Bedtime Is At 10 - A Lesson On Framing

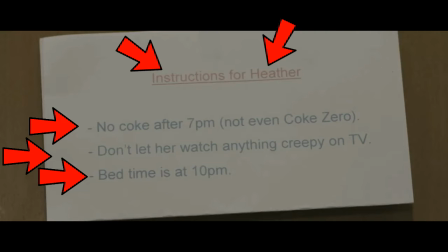[4:05]
As we've touched on in the second lesson, you need to be mindful of what information you give the audience. If it's important, keep it. If it isn't, drop it. Heather drinking Coke or watching something creepy on TV isn't a payoff and is just there to fill the piece of paper.
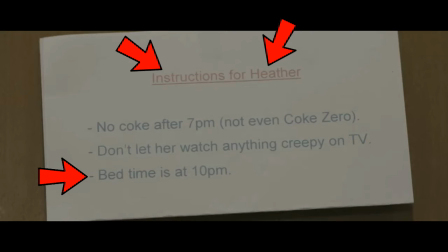[4:20]
The shot doesn't actually give us any time to read the final dot point, what's actually relevant to the story.
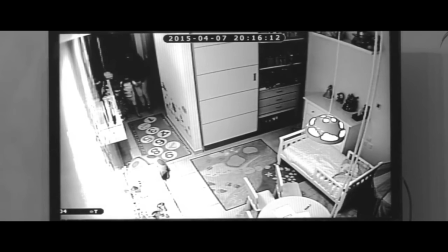[4:27]
The relevance of Heather's bedtime is actually unclear, which is strange considering it's the title of the short.
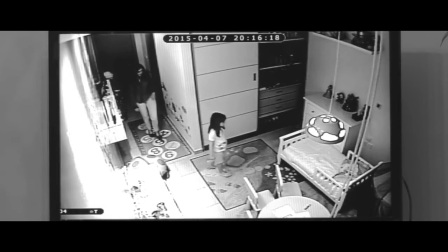[4:33]
Your first assumption is that if Heather goes to bed later than 10, something bad will happen,
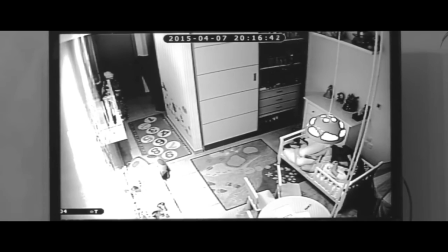[4:38]
except Heather goes to bed at 8, and something bad happens anyway. Wait, it is past 10?
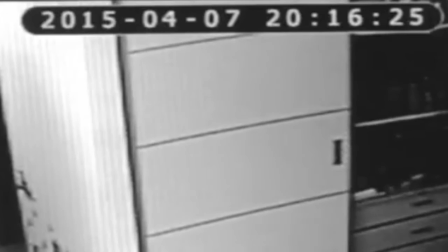[4:46]
But it says 8 there. So we have a continuity error, and it isn't a small one.
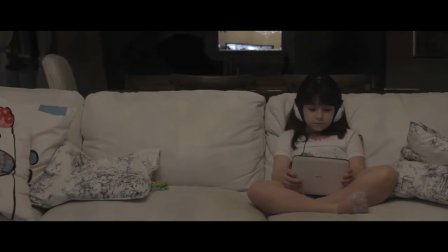[4:53]
I can look past most continuity errors because they don't really affect the story of the horror short. With this one, the time for which Heather goes to bed is paramount. It's in the title of the short.
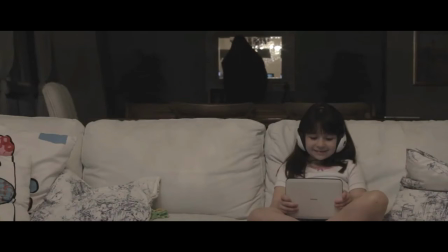[5:06]
If you mess up something like this, the entire ending to your story falls apart.
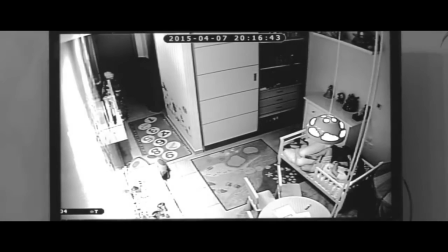[5:12]
The final shot is very awkward.
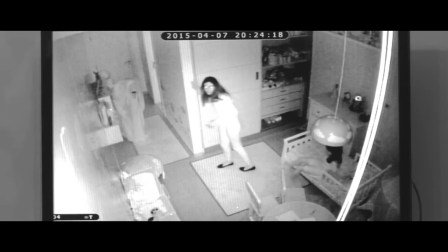[5:14]
The bedroom light is off and the babysitter can't see the entity walking around the room or hear him,
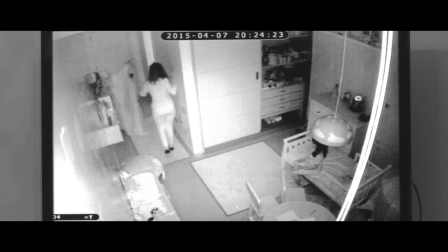[5:21]
even though it's been established he's pretty noisy.
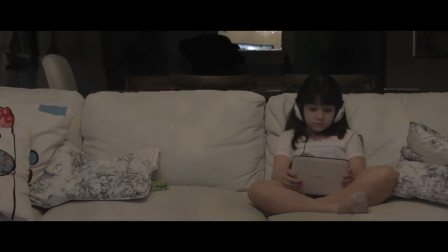She turns the light off, turns around, cut to black, and she screams. The shot ends a fraction of a second too early.
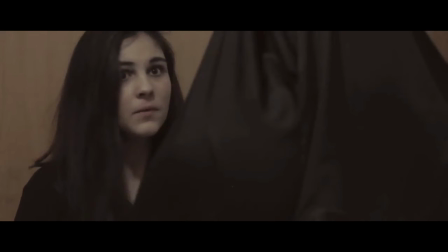[5:40]
The babysitter's gasp preceding the scream is cut off instead of showing the full thing.
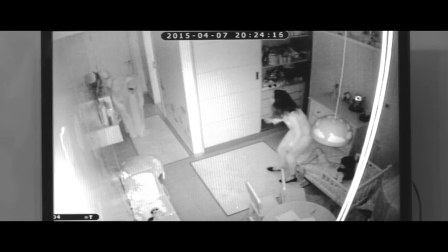[5:49]
The length of the shot is quite jarring.
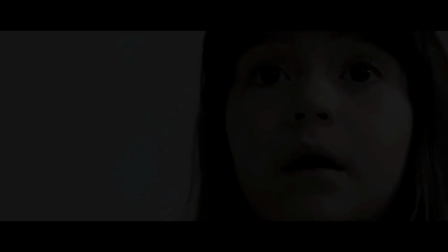[5:52]
Usually short shots would indicate a fast-paced scene, except everything leading up to it had a slow pace.
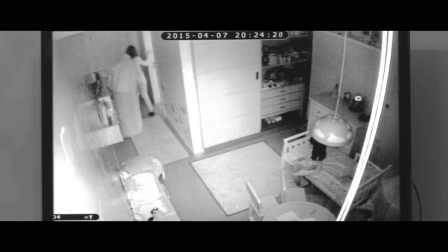[5:59]
Editing is what controls the pace of the scene. And when you have shots like this, you have to keep in mind the pacing.
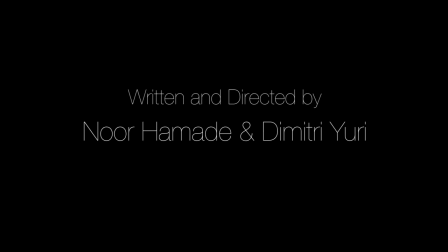[6:06]
With an opening shot that is useless and a closing shot that is jarring, the short horror film's impact has been hemorrhaged.
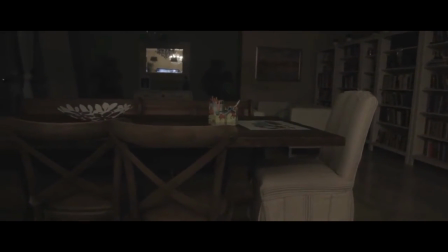[6:13]
Let's talk about visual storytelling, and it's actually something that Bedtime Is At 10 does quite well.
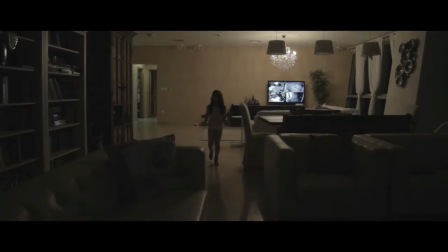[6:19]
A good indicator for effective visual storytelling is
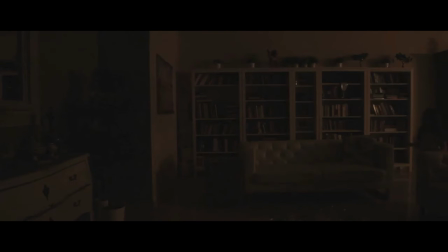[6:24]
putting your horror short on mute and seeing if you can still follow the story. It sounds weird, but when it comes to short horror films, sound just isn't that important. Sound is a lazy way to tell information,
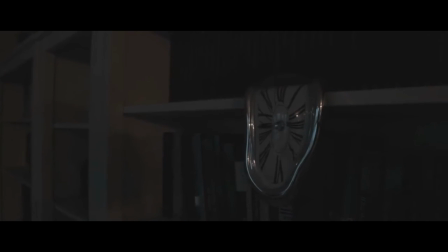[6:38]
using the actions of the character to push your story forward instead of their words is going to be more impactful.
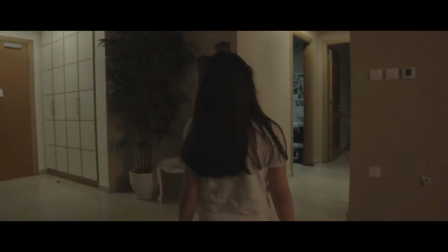[6:46]
It's why shorts that rely on music cues and dialogue are often not very good.
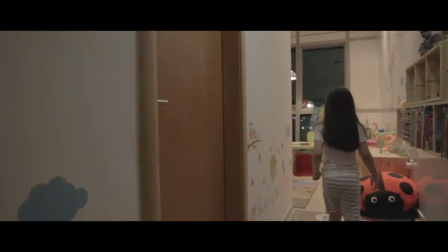[6:51]
Granted, Bedtime Is At 10's story is quite simple and easy to tell through visuals, but it really does go a long way with improving the quality.
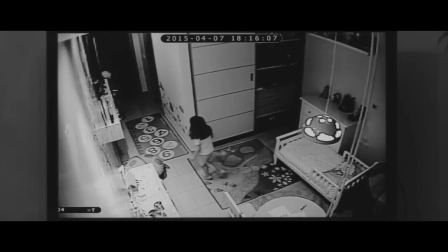[6:59]
It's why I favor the security camera perspectives more than the normal camera ones.
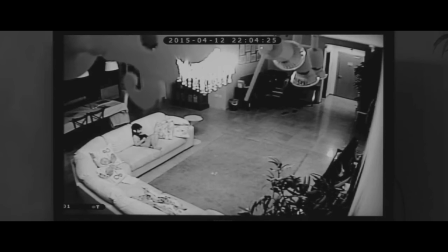[7:05]
When the audio is muted, you can't hear what's going on. You're forced to see what's going on. The normal camera perspectives also do quite well. There's very few sound cues and only one short scene of dialogue. As you're watching this video, even with the scenes muted, you're still finding it easy to follow.
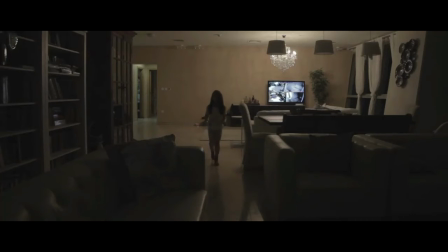[7:25]
Something the camera perspectives quite often do is stay still. This sets certain locations in the house as consistent viewpoints.
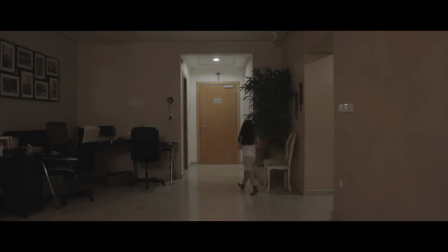[7:33]
The shots also give us views of very large spaces with no sight of the entity.
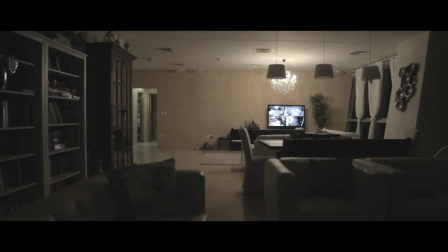[7:38]
This gives the entity a feeling of omnipresence and implies it is always watching Heather.
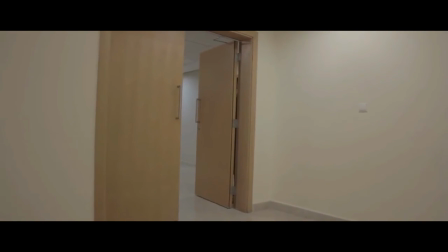[7:44]
There's only two exceptions, one being the perspective shots. The camera's motion humanizes Heather while dehumanizing the entity.
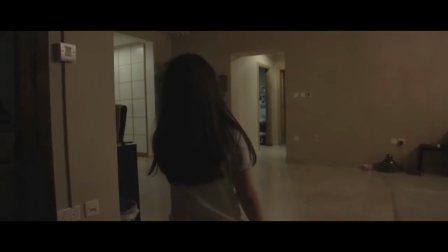[7:52]
The other instance is when Heather is walking to her bedroom.
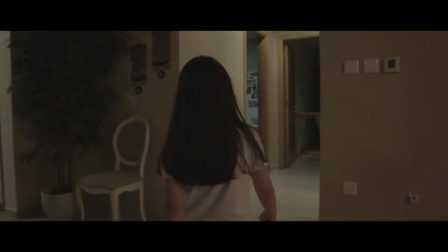[7:56]
The camera's contrasting motion here acts as a geographic transition, separating the bedroom from the rest of the house.
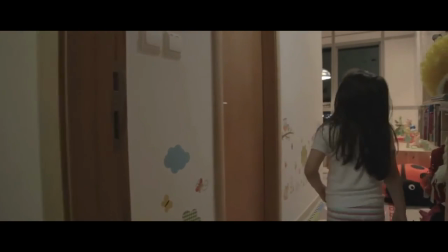[8:03]
This gives the room a cinematic significance, as it should.
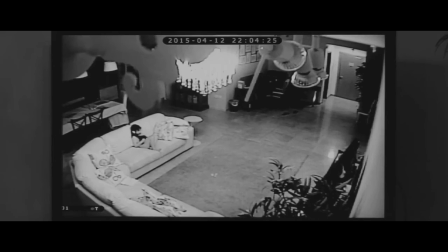[8:08]
Let's talk about one final shot, our introduction to the entity.